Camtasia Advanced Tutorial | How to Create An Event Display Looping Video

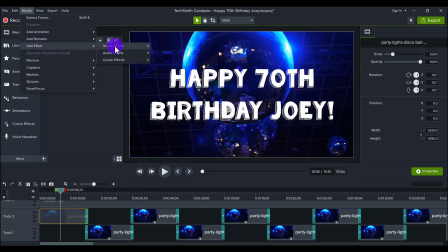(4:08)
So I'm gonna go modify, add effect, visual effects, color tint, right?
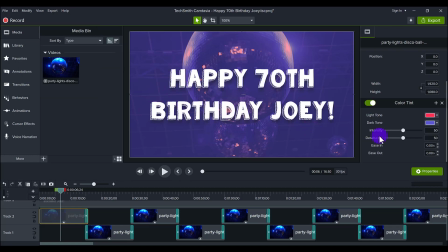(4:17)
And originally it did come up as this, but I wanted to modify it just a little bit, and I think I went down to a little bit more pink color. And you just want to play around with it, right? You can play around. Let's say we want to go completely off, right? And we want it to be more of a green thing happening.
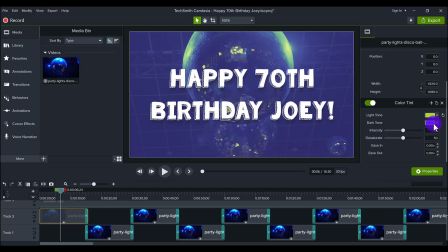(4:37)
So you can change the light tone, and then you'd have to go to the dark tone as well if you wanted more of a green.
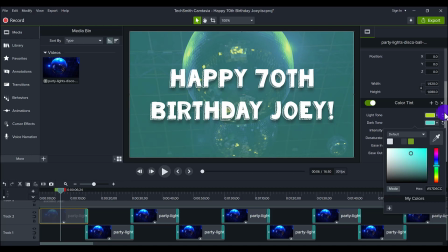(4:45)
I didn't want it to be that harsh, so that's why we added the colors that we did.
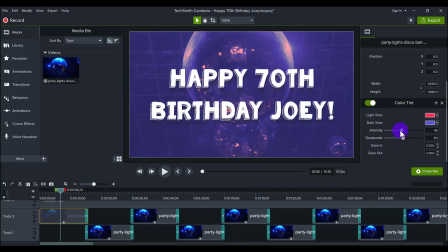(4:52)
And this one's a little bit darker, but what you can do is lower down the intensity of it. and you can desaturate it just a little bit. You can play around with it however you want it to look. If you don't like it, you can click this backwards arrow here, which reverts back to the original state.
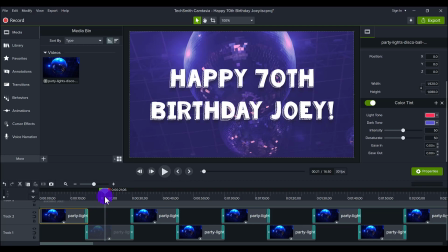(5:10)
And then this one right here was how we got it. So once you have your stock footage looking the way that you want, then you want to duplicate it, because likely your footage is not going to be the length that you want it to be.
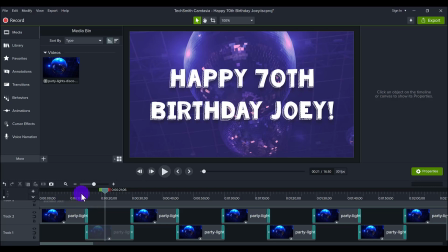(5:27)
Usually stock footage is very short. And in this case, this one was only like 15 seconds, right?
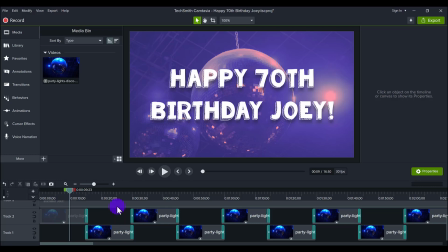(5:33)
And so I want this playing like the whole entire night. So that's why I just made it go to 16 minutes.
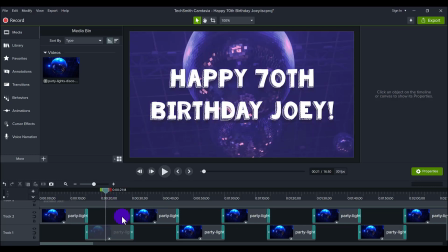(5:39)
You can make it go as long or as short as you want it, but also be aware that obviously the longer you make it, the longer the rendering time. So this actually did take a good amount of time to render,
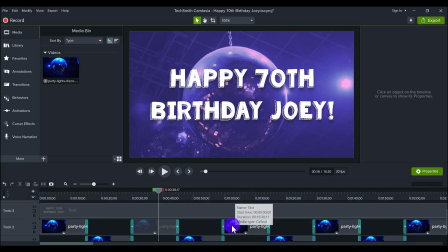(5:52)
because it was a 16 minute thing with, like, you know, all these transitions and the stock footage and stuff.
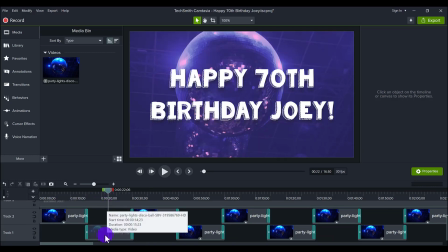(5:58)
So be aware of that. So once you have the color that you want, then you want to start to duplicate things.
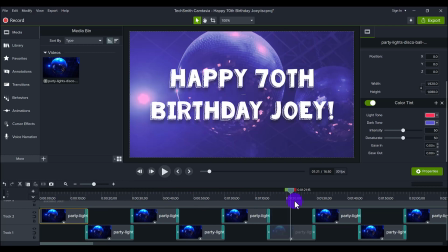(6:05)
Now you'll see that there is a very specific way as how I'm placing this, right?
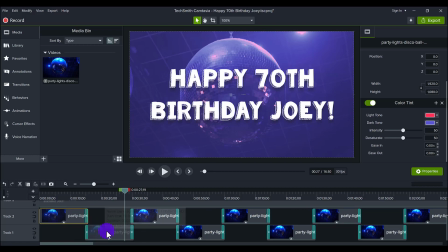(6:11)
It's not one after the other. There's like one here, one here, one here, one here, basically up and down, up and down, up and down. And there's a reason for that. It's not just because it looks cool. It's because it allows for a seamless transition.
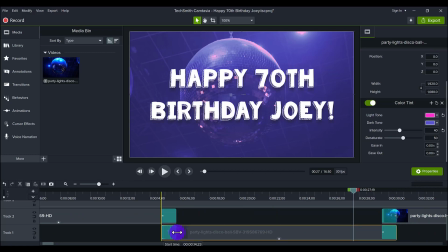(6:27)
If I were to take this and do it as original, so I will do this as how, you know, the general public would do it. I will remove this, and I will remove this, and I will remove this, and place this in here.
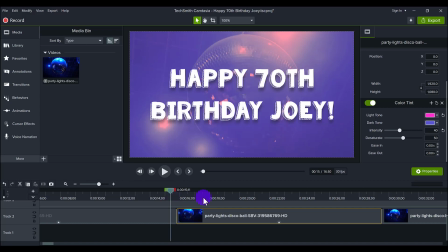(6:47)
This is what most people would do. And let's press play and see how it would go. It'd be very chunky, right? It'd be very, it's this, and then it goes to that, right?
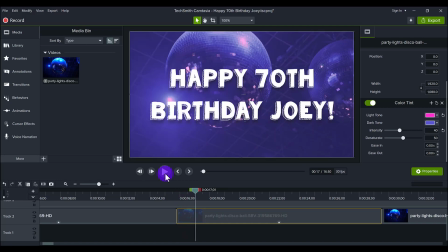(7:02)
And it's very obvious that that was a cut, right? A cut from one clip to another. But I'm all about making it smooth, seamless, like it's a continuous video, right? So that's why initially you want to have it overlap.
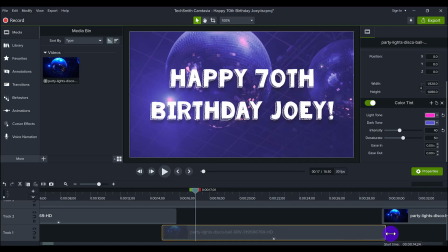(7:21)
Now, and if you do this, because some people might do this and say, okay, well, let me overlap this.
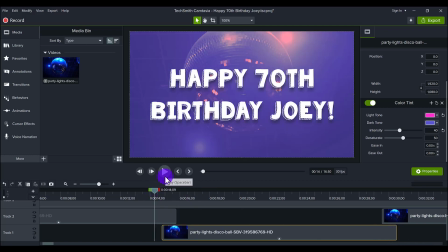(7:28)
But if it won't still look as good, it'll still look choppy.
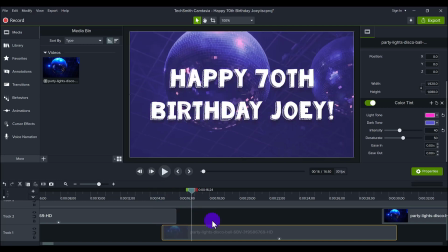(7:33)
So if you have this, it'll still do the same thing. That's where you need the transitions.
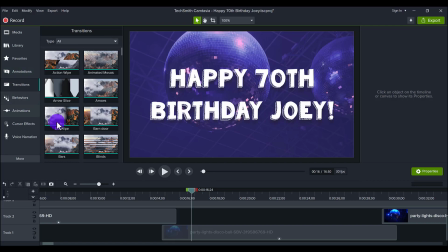(7:40)
So in the transitions, the one that I like and that I've already favorited is the fade. So it fades seamlessly from one clip to the other. Not fade through black, because we don't want a black fade, because then it'll be obvious that we're switching over.
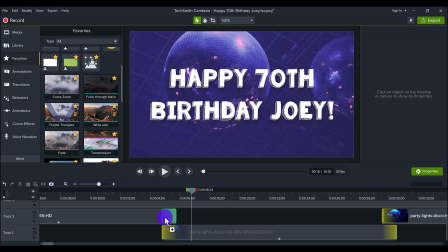(7:57)
So I went fade, and then I put one here, and I go fade, I put one here.
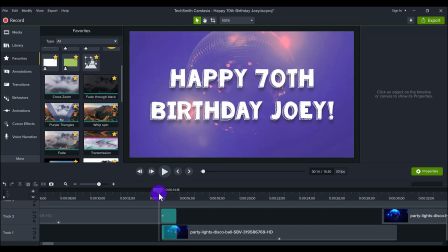(8:04)
So they are fading over top of each other, and I'll play it again.
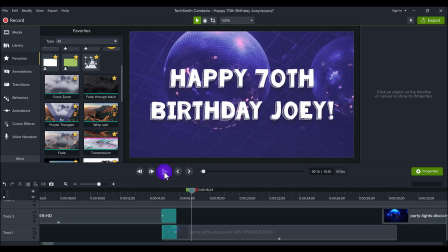(8:09)
And you'll see it's much more seamless, and like people don't even really notice it.